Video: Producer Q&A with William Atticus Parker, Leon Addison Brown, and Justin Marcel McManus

It was a big scene in terms of dialogue and what was happening and props and a few stunts. um but yeah so that was a that was definitely a challenge but also super fun because you know at the end of the day it was a fun scene um but yeah so so that was probably the the the monster to tackle um but i was just super you know happy and impressed and with everyone that you know and the work that they did that's awesome also not surprised by their their pedigree that's amazing i i because i i asked all our filmmakers what's the biggest challenge i think trying not to laugh is my favorite answer that's that's awesome it's true justin we have an outtake where justin was like if if you have to laugh go in the kitchen because people just like they just could not hold it in uh there was there there are probably 20 minutes of the outtakes for one shot of coverage uh but yeah yeah justin welcome you want to say hi how you doing good good you're just in time for the um single analysis just in time baby that's that's that's what they call me let's pull that up so yeah we already started talking about that scene earlier but uh yep let's see is
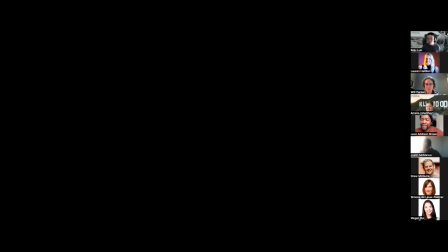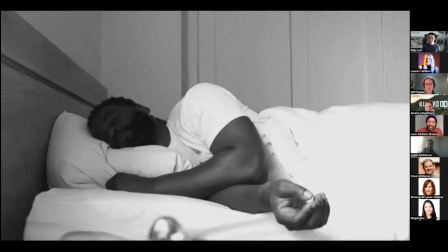772s
everyone seeing uh the video and audio yeah cool yeah and
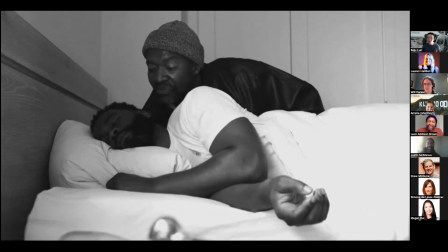780s
do we just say like pause whenever Yeah, we can do that. Yeah, actually.
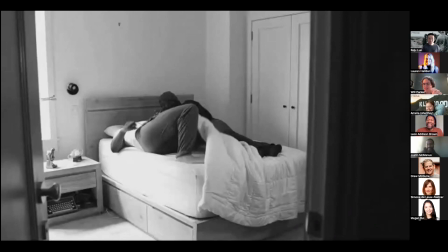787s
Pause. Trying not to laugh here. Especially, I remember Justin, because it was the first shot of the day. Leon did this thing, this one take, where he was just sniffing Justin. And just really trying to get him to laugh.
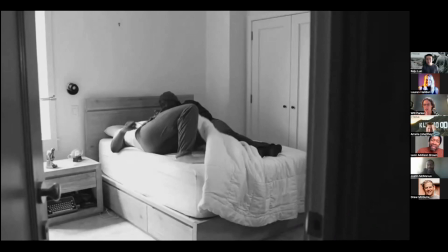804s
And in the take that you saw, we used all of the footage up until him laughing, because it was kind of the anticipation of, wait, what's going on? but yeah yeah yeah it seems to be a theme of every scene how to make justin laugh and break every single
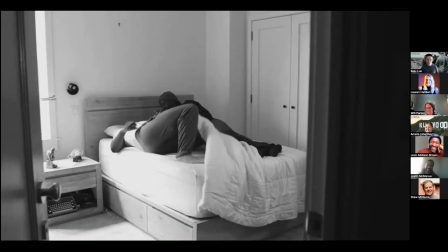821s
time because it was ridiculous but yeah go ahead i think i was imitating a puppy dog yeah like in his ear like and seated that's amazing should i keep playing yeah
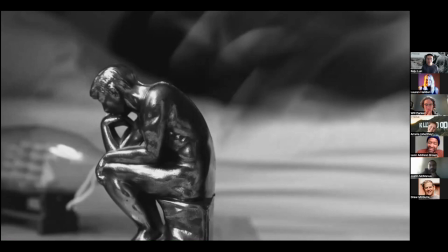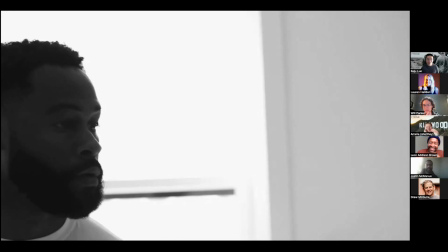846s who are you i'm wesley i'm your new best friend what are you doing on my apartment man pause so here uh my idea was you know even though connie is terrifying to some degree
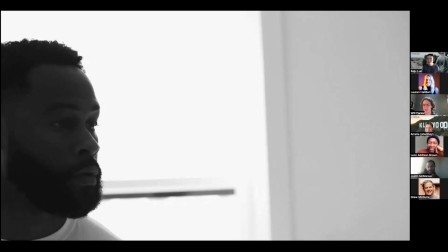864s i was like the people whom she kind of brings on aren't like your typical uh like heavies and so
I was like it would be funny if you kind of had just this big teddy bear who uh his work was second hand and it
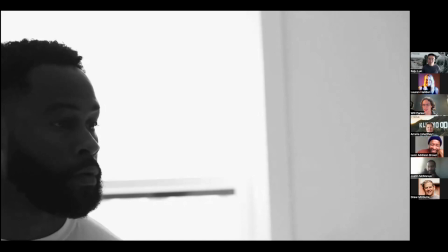882s
was kind of like the relationships that he was building uh that were paramount and so just the idea that he would get in bed and just kind of study him and and just kind of be there when woke up you know it wasn't like i'm gonna scare you it was more so like i just want to hey
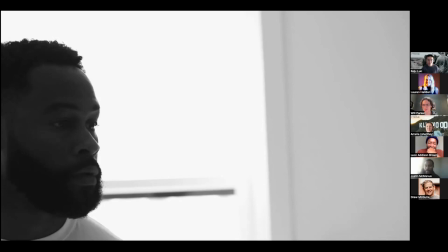899s
i just want to meet you how's it going you know uh which i think was was super perfect with fabio which is oh my god somebody may be from the manson family and may just kill me right now and so yeah